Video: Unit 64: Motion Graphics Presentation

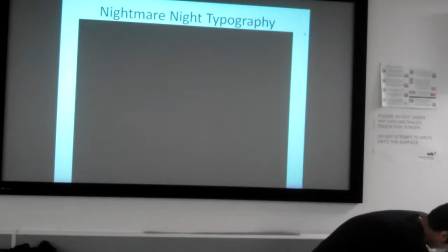4:03 the next one would be a computer game a computer game motion graphics this one I chose a valve product because I know how they love using different effects in their games and for this one I chose the credits of Portal 1.
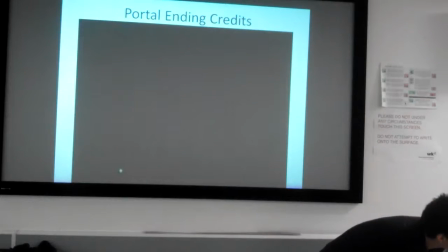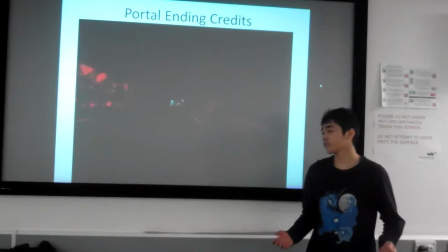4:36 First it started the camera
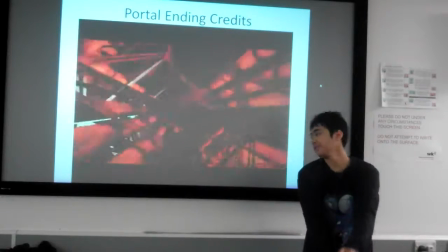4:39 program where the camera moves along the map and it takes you past all these different colored
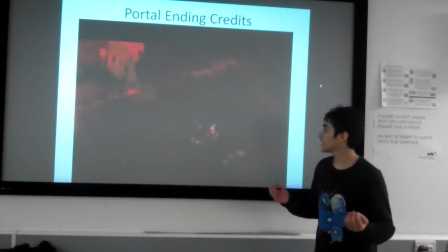4:45 objects and pipes kind of giving you an industrial
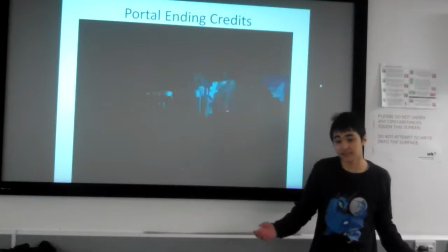4:49 look It's like you're looking like you're inside the factory.
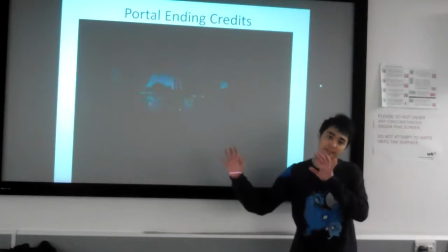4:55 And then it brings you to a nice smooth panogrammic movement with a camera where it circulates a hole.
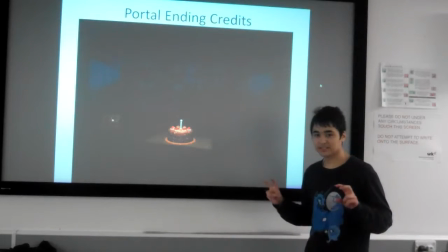5:02 And then it brings you to the mysterious The Cake is a Lie,
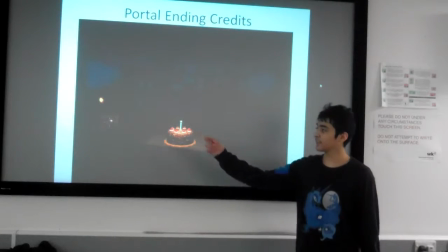5:08 where you will see the mysterious companion cube, which is still yet to be found,
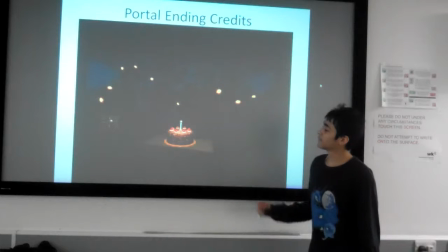5:15 and where lights turn on, and then a small grabber turns off the lights.
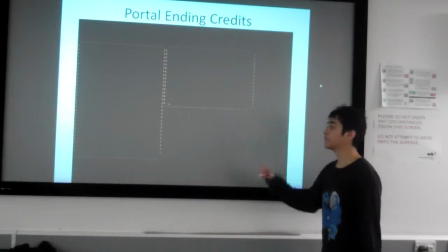5:22 Which brings up this GUI of GLaDOS' message. Constant typing. So she's literally talking to you as well as telling you what she's saying.
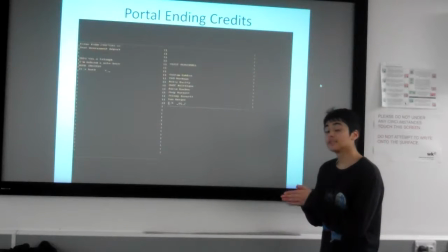5:36 As well as secretly or confusingly putting down the creators of the game. Constantly typing.
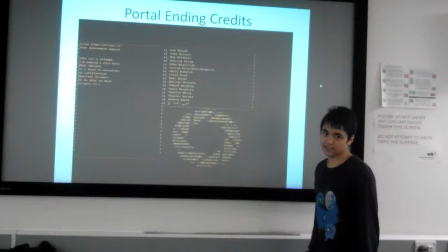5:49 And also, we'll create images using ASCII art, which is using text to create images. It usually takes a bit of time to create as you need to have a creative mind.
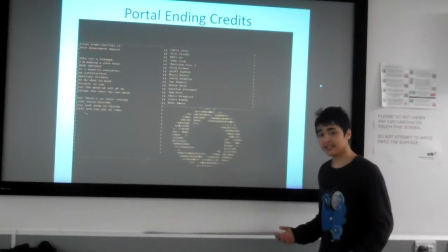6:04 So the motion graphics used here were the camera movements and the text appearing like So she was typing to you through hacking tools or through instant messages.
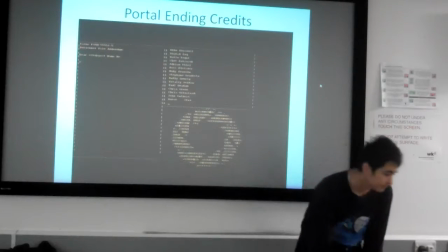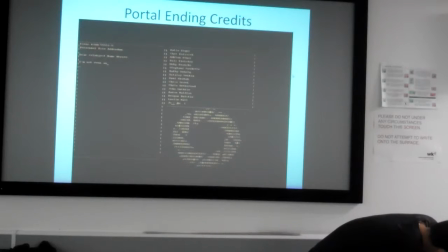6:24 The next one I'm going to show you is a TV slash film advert.
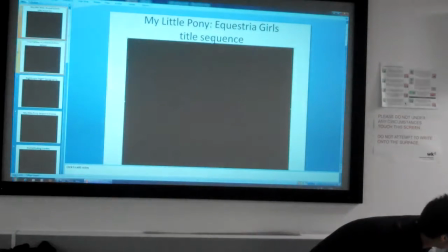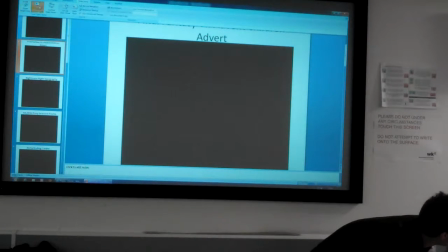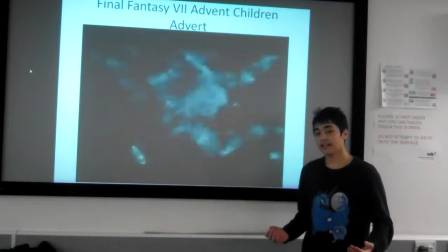6:42 This is a movie created by Square Enix or used to be called Squaresoft.
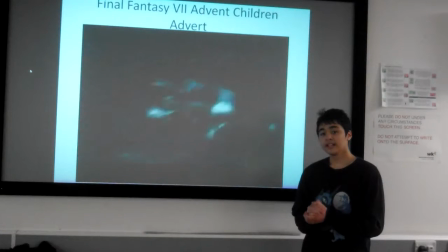6:50 It's called Final Fantasy 7 Advent Children Complete. The music was made by Nobusto and Sperenik's company.
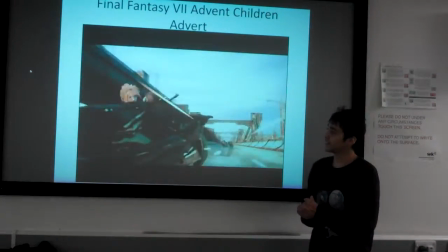7:00 In here, the different graphics they used is the Paralignment and the different frame rates they used.
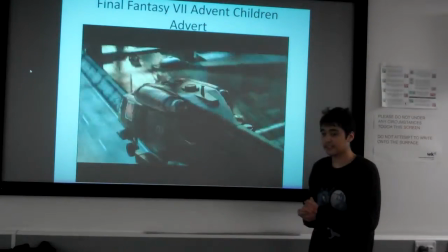7:06 They used multiple frame rates to dictate different kind of feelings.
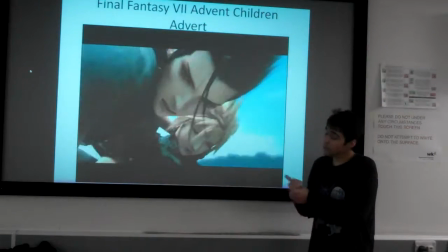7:11 And in this advert,
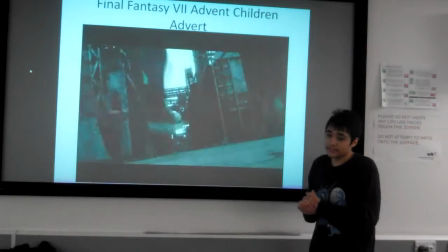7:16 the different motion graphics would be text of the Sperlil,
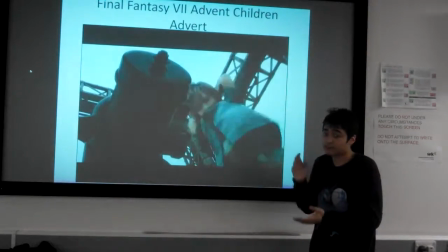7:21 but the text of where the company name is and the name of the
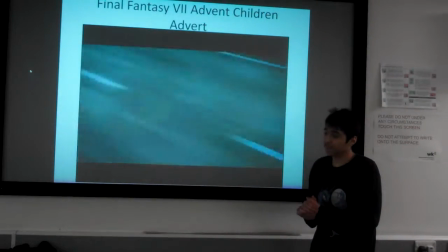7:25 company and the name of the film.
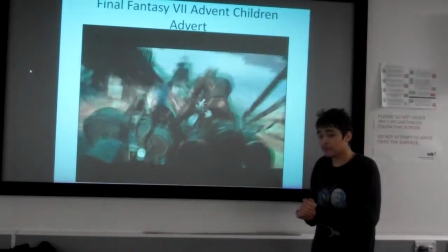7:32 Especially animation here but I've noticed that they put a few visual effects where they put the
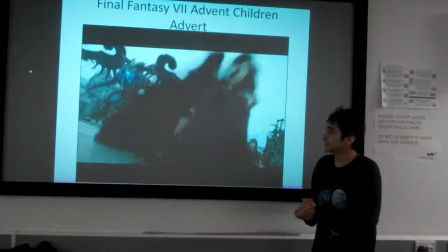7:38 gunfire and the different spark effects of smoke.
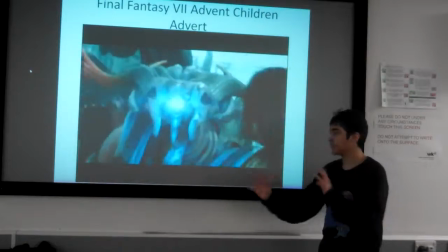7:42 For example this scene with different monsters spin around in a cup of smoke dictating that you cannot attach them without magic.
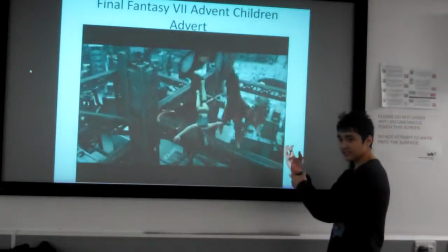7:50 And in this part it shows where the different gun, machine gun arm, it uses different graphics to show where the bullets are coming out of.
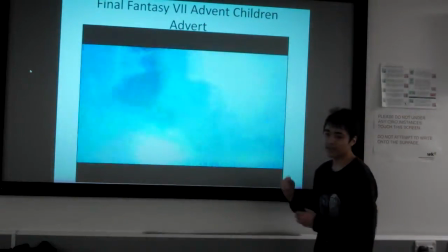7:57 And in this part the sword, the sword has a blueish glow of magic material and different explosion effects.
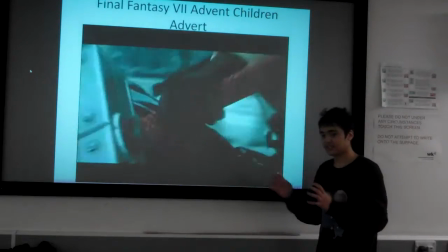8:05 And there we have the slowness version together.